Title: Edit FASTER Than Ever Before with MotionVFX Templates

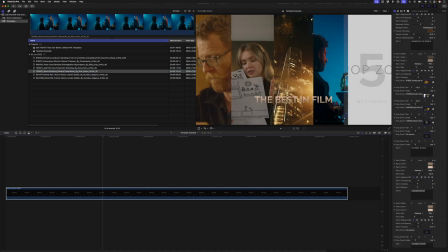4:07 Let's use this one and drop this into drop zone number 4. I'll adjust the pan slightly and I'll hide this clip again.
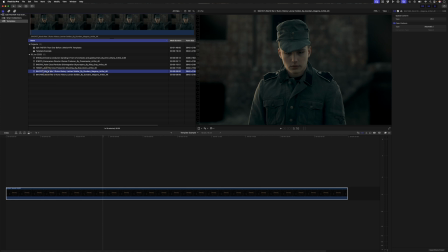4:14 Last clip for this section, I've got this wide shot and a close up. I think the wide shot will fit better in that frame.
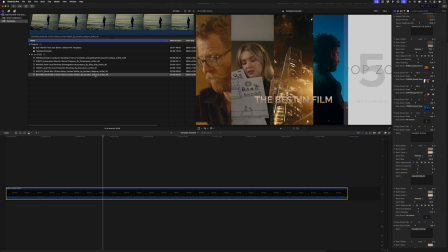4:20 So I'll select the generator and drag and drop that into the clip well.
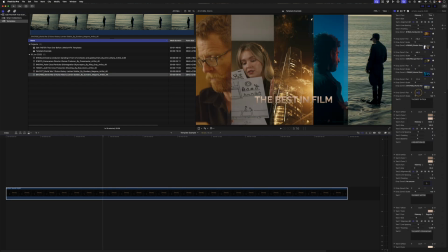4:25 And again, I'll adjust the pan. And lastly, I'll hide that clip.
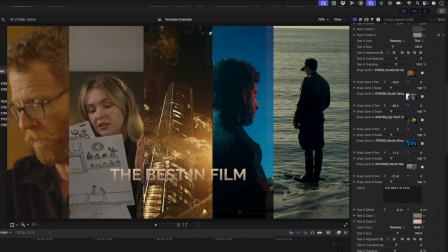4:30 The text, a selection of, gets kind of lost over here, so I might want to just make that semi-bold,
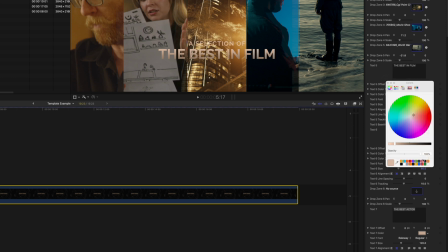4:36 and I can also adjust the colors, maybe make it a little brighter to make it stand out a bit more.
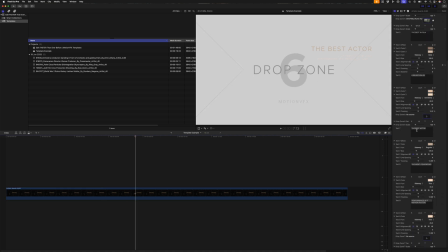4:42 And then I'll move forward and we have drop zone 6, and I'll update the best actor to best original score, and I can offset the text a little because it's too close to the edge, and I'll drop this orchestra shot into my clip well for number 6. And again, we can update the text.
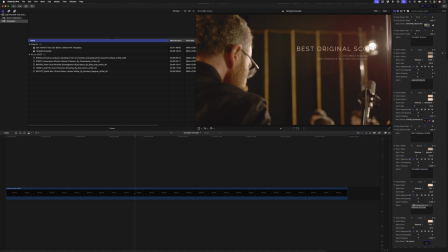4:59 Let's go with the most moving original song in a motion picture. That's cool. I might also just adjust this offset a little more and have the text line up here on the right.
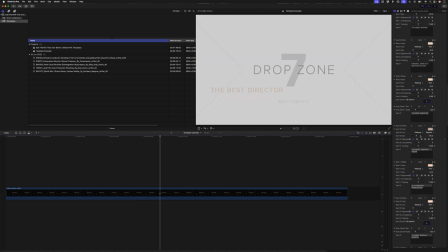5:11 Let's move forward and see what's next. We have the best director, the most creative vision in a cinematic production. I'm quite happy with that. I've got my director clip here. I'll drop that into the well.
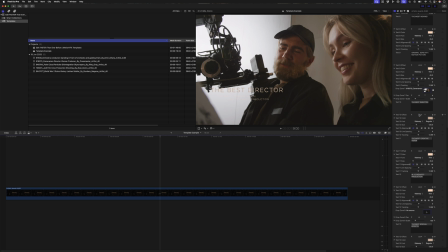5:22 And because this text kind of gets lost over this light section, I'll go ahead and just adjust the text here just to move it across to the right.
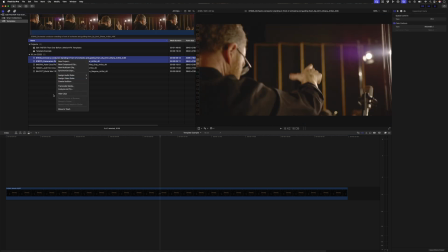5:30 I could hide these clips like I was doing before. I've got only a few to work with, so I don't really need to, but I'll do it for consistency's sake.
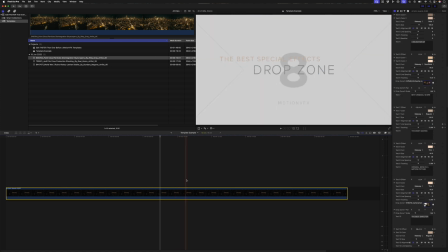5:36 And let's move forward. We have best special effects. That's perfect. I'll grab this shot and drop it into my clip well. And I'll just adjust the offset on the y-axis here.
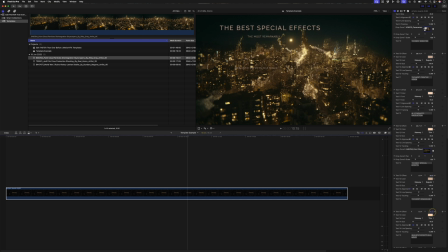5:47 Put the best special effects up top, and I'll move this up as well. The most remarkably realistic effects in a movie. Not really realistic, so let's just change this to stunning. And the others I've been right aligning or left aligning, so I might just do the same here in this case.
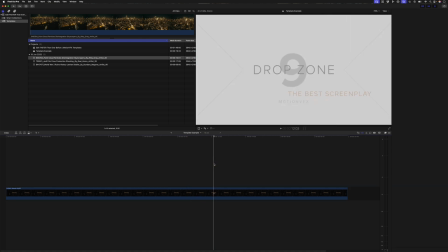6:02 And next up we have the best screenplay. I'll change this one up and we'll put best cinematographer. Let's change that to the most captivating visual storytelling in a film.
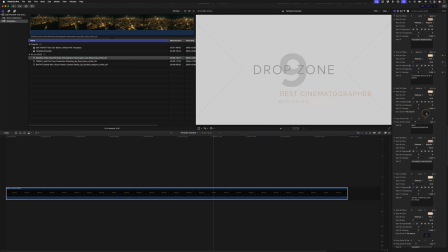6:16 And that'll be drop zone 9. I'll just grab that clip and drop it into the well. And for consistency's sake, let's right align that text. And then our last drop zone will be for the best film. And for this one, we'll describe it as the most outstanding film of the year.
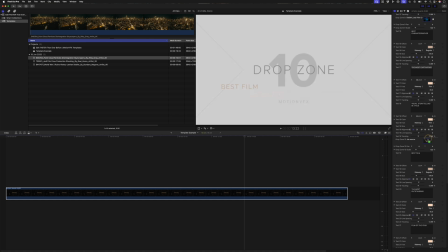6:33 And I'll grab this last clip here, and I can go ahead and hide those clips if need be.
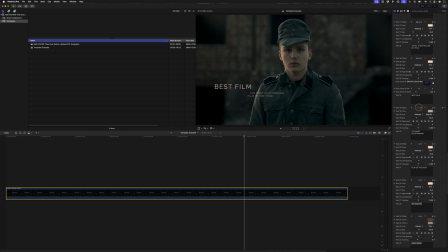6:38 And I'll definitely adjust the offset here, and I'll move all of these to be left aligned.
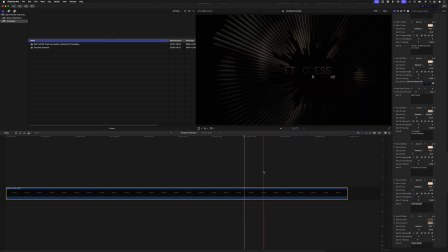6:44 And let's see what we have left. We have some more text. Get access right now. Maybe this is some kind of awards where people can vote. So we can say cast your votes right now. Yeah, don't miss, it's cool. And I don't have a better name for the awards. So the last thing I need to do is just add a music track and I'm good to go.
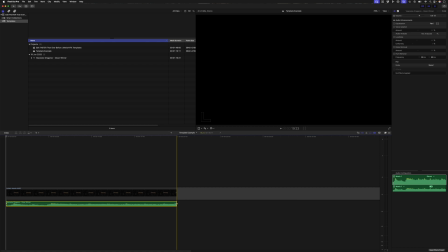7:04 I'll cut it down and retime it to fit the generator, and it looks like this.
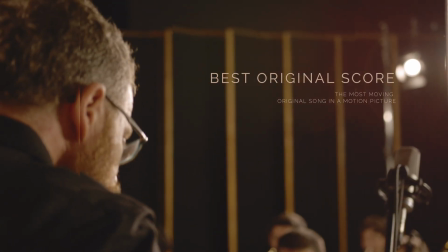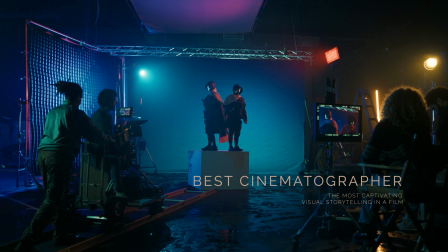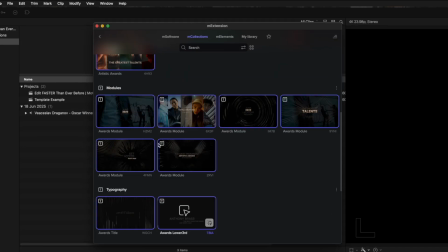7:38 I'll head back to M Extension here, and you'll see we have these modules.
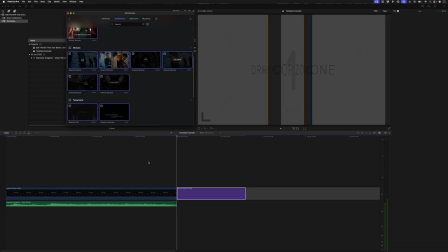7:41 And these are really cool because you can essentially just grab individual elements from this template and use them as you see fit.
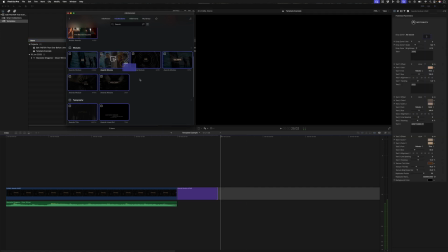7:47 And you can adjust the timing and length of each of these to really customize this.
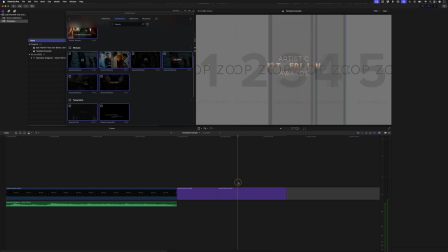7:52 Let's say you're timing it to a voiceover and you want to have a bit more control. This is perfect for that use case.
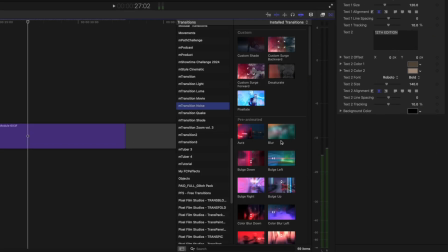7:58 What's also really cool is you can head over to your transitions, and I really like this M Transition Noise Pack,
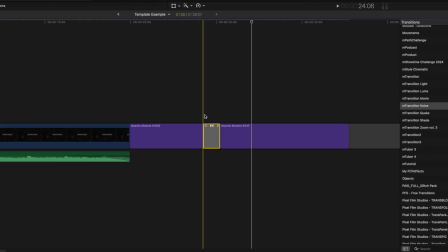8:04 which is also part of M Design Studio, and you can apply transitions between these clips to transition from one module to the other.
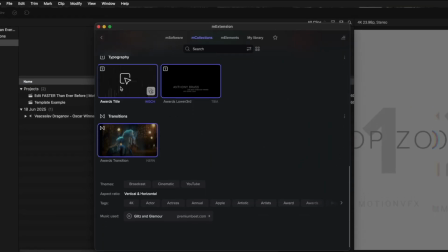8:10 Included in this particular template are also some typography templates as well as this awards transition.